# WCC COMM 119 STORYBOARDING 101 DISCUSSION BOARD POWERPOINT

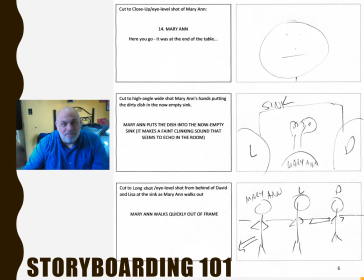8:17 But now Marianne is putting a new problem in between them, right? Marianne is putting this dish into the plate into the empty or dish or plate into the empty sink, and it makes this clinking sound that kind of echoes to the room. Lisa's on the left, David's on the right, and Marianne is right there in the middle, right?
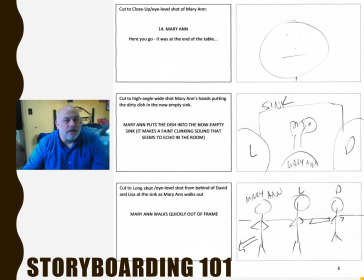8:35 So it's visual storytelling underlying what's happening in the narrative. And then we cut back to that same long shot we've seen before with the eye-level shot from behind with David and Lisa at the counter, and Marianne's walking out the way she walked in, and also the way Lisa walked in and will also walk out.
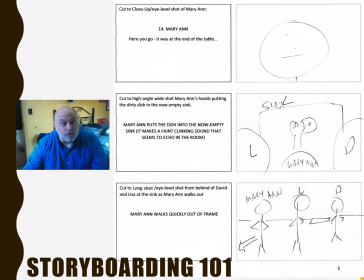8:53 So I'm definitely trying to echo those shots for a visual effect and also for narrative support in visual storytelling, right?
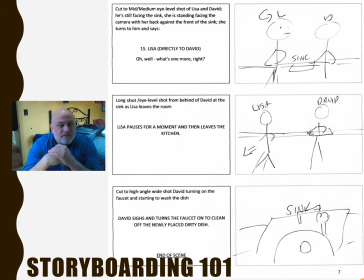9:02 So then we cut back to a medium shot of Lisa and David at the sink, one we've seen before. Things have changed now, though. So she is standing facing the camera with her back against the front of the sink.
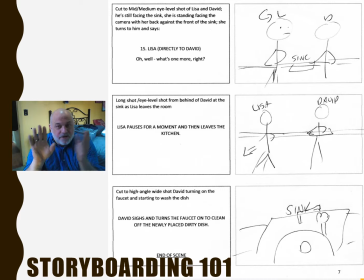9:15 He is still facing the sink. So now they're no longer equal, right? They're now at sort of polar opposites, because now there's tension again. And she says, oh, well, what's one more, right? Which, of course, is a throwback to the question, to his statement about what's one more wife.
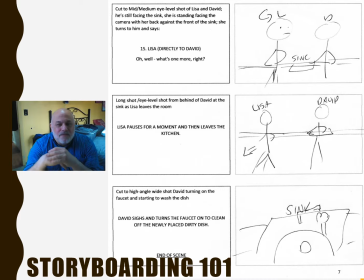9:33 She's talking about the plate, but she's really talking about the wife. And it sort of reopens this wound that they have between them, right? So with that as our final words, we cut back to the same wide shot, the long shot of Lisa walking out. leaving David at the sink.
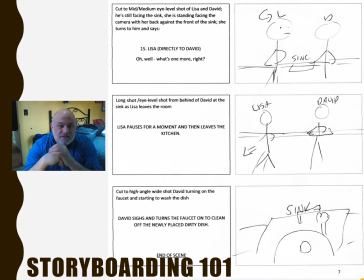9:51 And then we cut to a high angle shot, David turning on the faucet and starting to wash the dish, and sighing. So we switch back to that, and now David is alone with his problem, which is the dish.
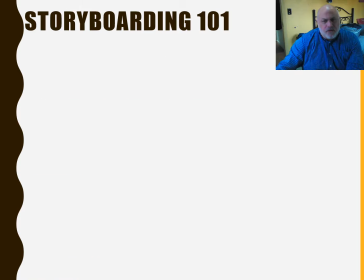10:04 So that's what I was going for, right? So I want to see something similar from you. Take this exact same idea and do the same thing, right? Have your dialogue and your actions and your settings, all that written information on the left, and on the right have the corresponding image.
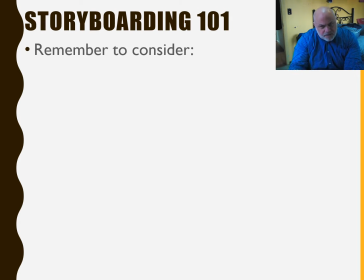10:21 Every time the camera shot changes, there has to be a new image. Otherwise, why change it, right? So remember to consider things like the size of the shot, wide, long, medium, etc., the angle of the shot, high, eye level, low,
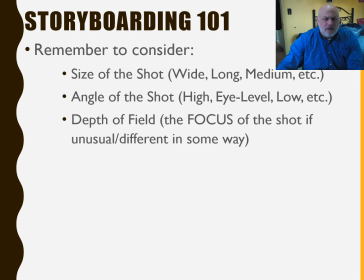10:33 all those things that we talked about, depth of field, the focus of the shot, if it's unusual, different in some way, in what way. I didn't specify any myself in the scene, but you might. Are there any camera moves? My camera didn't move. My camera was very static in this setup, because that's what I wanted it to do.
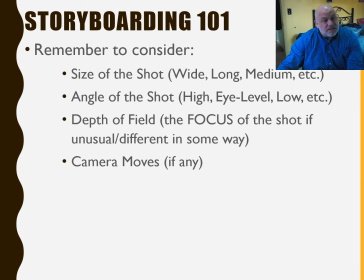10:50 I wanted to really focus on the dialogue in the scene. You may have something else in mind for your scene.
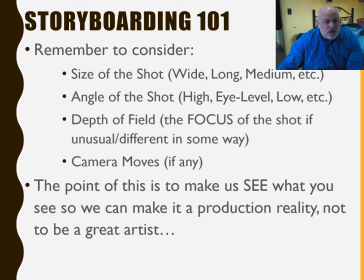10:54 The point of this is to make us see what you see, so we can make it a production reality. The point of this is not to be a great artist, as you can tell. All right, I look forward to seeing what you have to come up with, rather. Thanks.